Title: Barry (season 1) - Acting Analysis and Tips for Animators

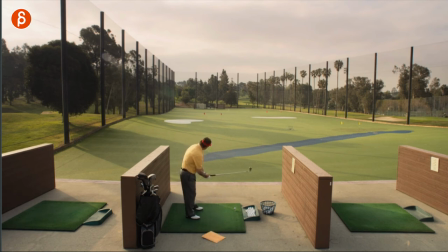11:10 he does say okay well don't really care and does this i love this prop usage onto prop usage and i know i know i love props and you know you have to make sure that you can also do all your acting and pantomime without usage of sets and props and sounds i totally
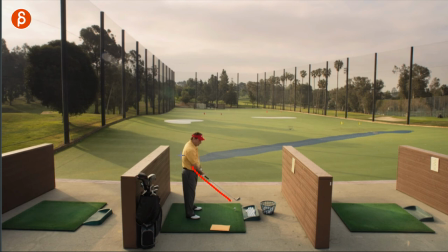11:25 understand but i love this it just emphasizes to me that he doesn't want to break his concentration or his you know the moment of hey I'm playing here just get out of here I'm gonna keep playing I'm not gonna take off the grip was you know he prepared the grip for the swing
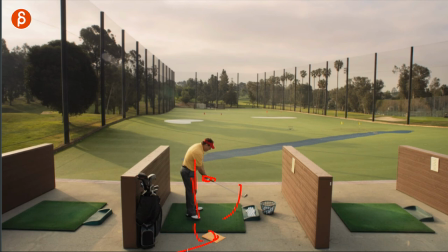11:39 he could take the hand off and squat down and you know kneel down and take this away but no he uses this because I don't want to
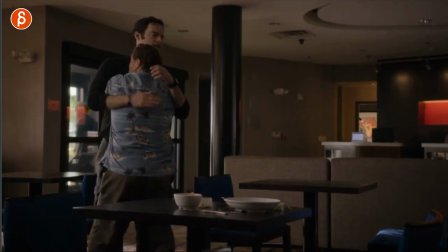11:46 change any of this I want to play this one's great too and again it all depends on the audio he thought that Barry was dead he
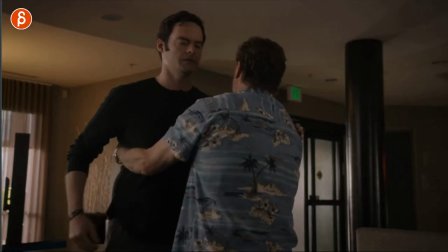11:54 sees him he's really happy now he does something where he squeezes his hands later at the table to show how happy he is.
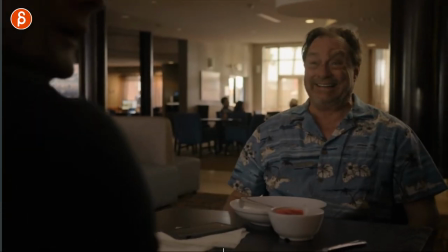12:01 Now I know in the audio he goes, so watch this, right? He goes, I almost threw up here.
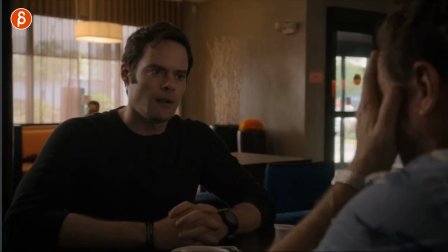12:06 I'm so excited. And then watch his hands and not this here, this, right?
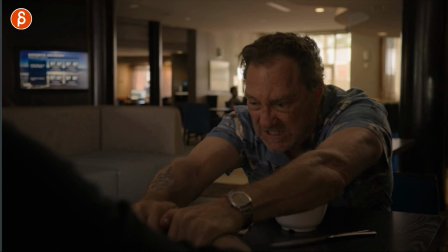12:14 Okay. I know that this is in the audio. Now potentially you might have a scene where he says, I'm so happy to see you.
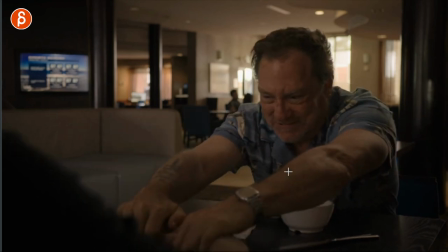12:21 And then there's a pause and he does this and maybe you can find audio of a grunt or something or you can make your own sounds but
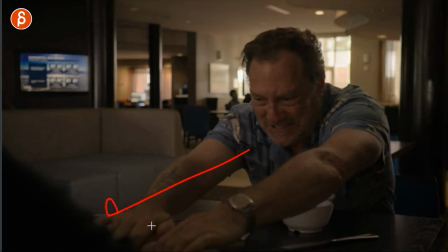12:28 I thought just for a moment this is an interesting thing of well they're so far away how can I show that I'm happy to see you
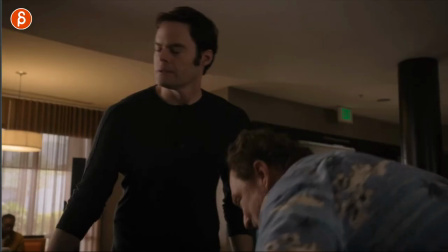12:34 and it's through this very intense squeeze which is just a different form of this right I'm happy to see you I'm hugging you
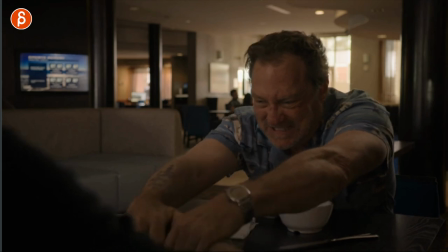12:41 with a squeeze and a lift and this is just another way of showing this so I just like the different ideas and it's interesting to me watching those tv shows and movies and seeing those actors coming up with all of those interesting different ideas. Going back to this guy, he's part of the Russia Mob.
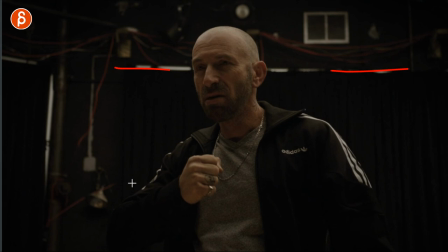12:56 He is checking for Barry. This is the stage in the acting school and he gets on stage and does this imaginary singing. Actually, he does sing and then when he does this, he's just a bit too loud at the end.
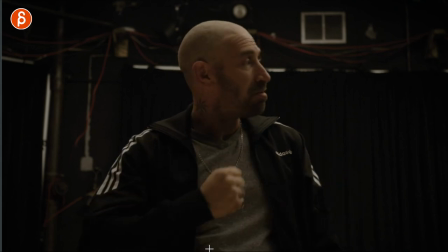13:08 He kind of repeats the song. He goes and he has this moment of, wait, I can't be too loud. Maybe someone hurt me. I love that little change there that and then he stops and then he has this moment of oh yeah thank you thank you
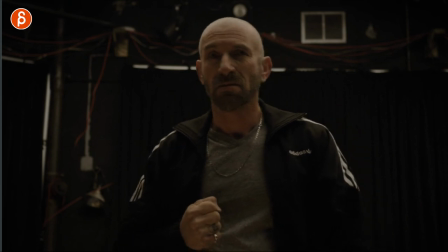13:24 he imagines that there's an audience that cheers him on i love this i
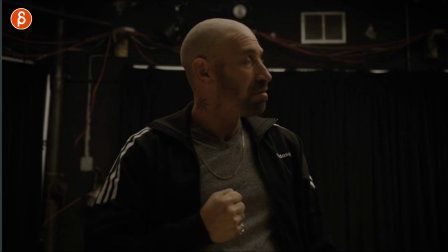13:29 love the change from this to oh shh i do this but oh wait i'm on stage people listen to me and then this acknowledgement of he might be hearing applause from the audience that's obviously not there and he goes oh well thank you so good so good this whole show is so good season one HBO you can watch it season two just start I'm going to start probably this weekend with episode one of season two and that's it from me Barry go watch it if you can I absolutely loved it and that's it from me like I said if you watch this whole thing as always thank you as always you're very patient give this a like and a subscribe if you want to and hit that bell button because I do upload a lot so you get all the notifications and I'll see you tomorrow for my next clip